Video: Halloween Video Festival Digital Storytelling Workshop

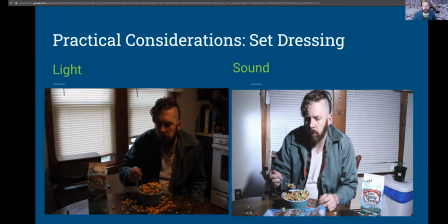(8:34)
And I like to call these the twin demons of light and sound. They are the two most difficult things to fix if there is a problem with them in your shooting. So by that logic, they are the most important thing to attempt to get right.
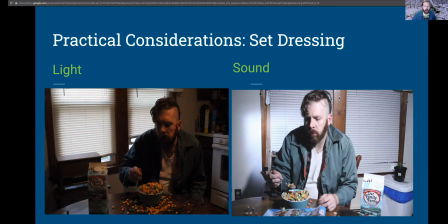(8:51)
Light can be a problem in that it is inconsistent. I've had a couple of times where you don't take into consideration that there is a window in your shot and that it is going to look different
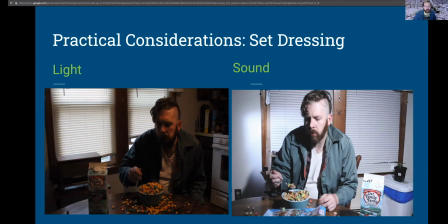(9:05)
depending on what type of the day you shoot. On the left is a shot of the first day that I was shooting. You can see the light coming in through the window even though the blinds are down. So what I ended up doing so that I wouldn't have to wait for
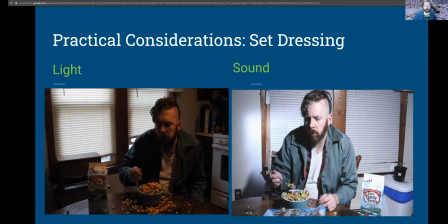(9:24)
the sun to go down before I could shoot for darkness is you can see in that still on the right there is cardboard taped underneath the blinds blocking out the light to the kitchen.
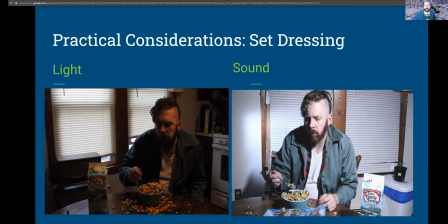(9:38)
I ended up going with artificial light because it was something that I could control a lot more easily. It seems like a lot of times you can just go into a room and start shooting but the continuity of the sun
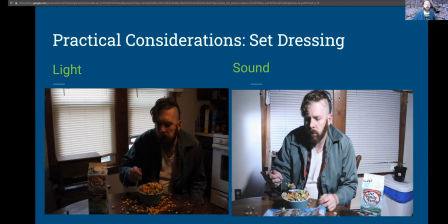(9:53)
is something that has ruined more than a few video shoots because people weren't paying enough attention to it. It's something that I guarantee if you get out of the way early, you won't have to think about it and you won't have to double back to fix it.
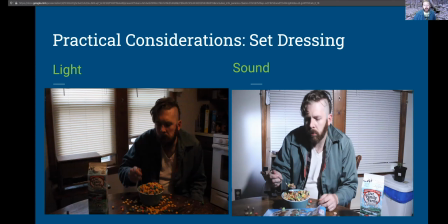(10:11)
The same is true for sound. I would usually recommend recording to either a digital recorder or even your phone hooked up to a halfway decent microphone can make a great double so that you're not relying on camera sound because one
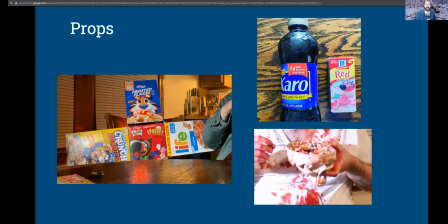(10:29)
of the rules of video is that almost anything that can go wrong will go wrong and you should always have a backup plan always next I'm gonna talk about props because that was my next step in
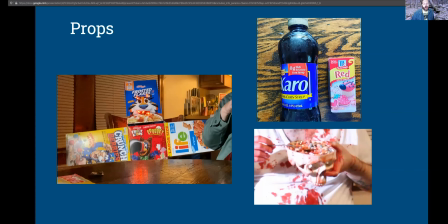(10:43)
this story that I created I purposely relied on things that I had handy. I used all of my own clothes. I used locations that I had access to.
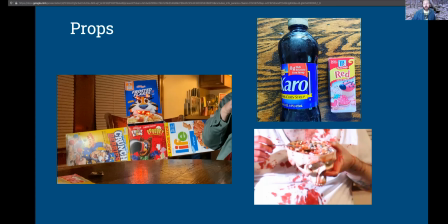(10:56)
The only things that I brought in for this were fake blood that I made with food coloring and corn syrup, as you can see. A fake skull. I assume it's a fake skull. It was from a, what do you call that? An anatomic model in a college classroom many years ago.
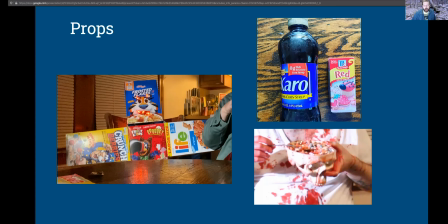(11:14)
And if it's a real skull, then they've got some explaining to do, but it's not on me. And finally, probably the most elaborate thing that I put together for this was a human
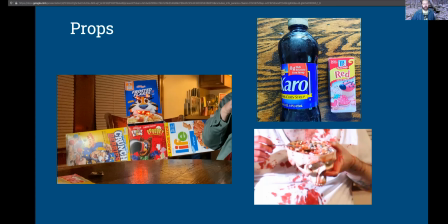(11:29)
form made out of cereal boxes with a Froot Loops torso and Captain Crunch arms. And I couldn't remember when I wrote this whether there were cereal boxes that had a big enough face that I could make a cereal
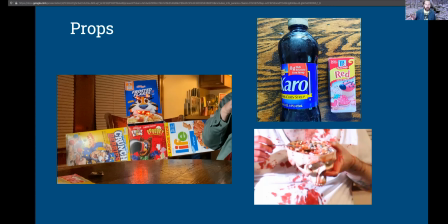(11:45)
box the head of a Frankenstein type monster but lo and behold they did and I'm glad that it worked. What you see making the little smiley face there is a set of orange Christmas lights that are plugged in in the back.
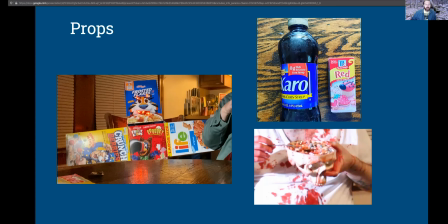(12:02)
I thought that would look nice. It's very foreboding when the lights are off. In a situation like this you have to make your own effects, you have to sort of paint your own picture and find what looks good. It takes a lot of trial and error, but in the end, I guarantee that it is well worth it.
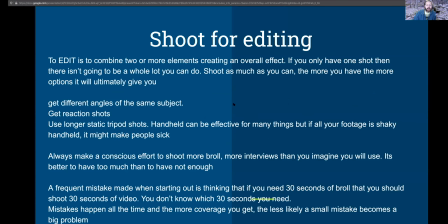(12:23)
Okay, this part doesn't have a lot of fun pictures, but it is important. Shooting for editing. The reason that I mention this is because my background is more in editing than it is in shooting. So when I am shooting, or even when I'm writing, I'm always thinking about what I'm going to need for post-production.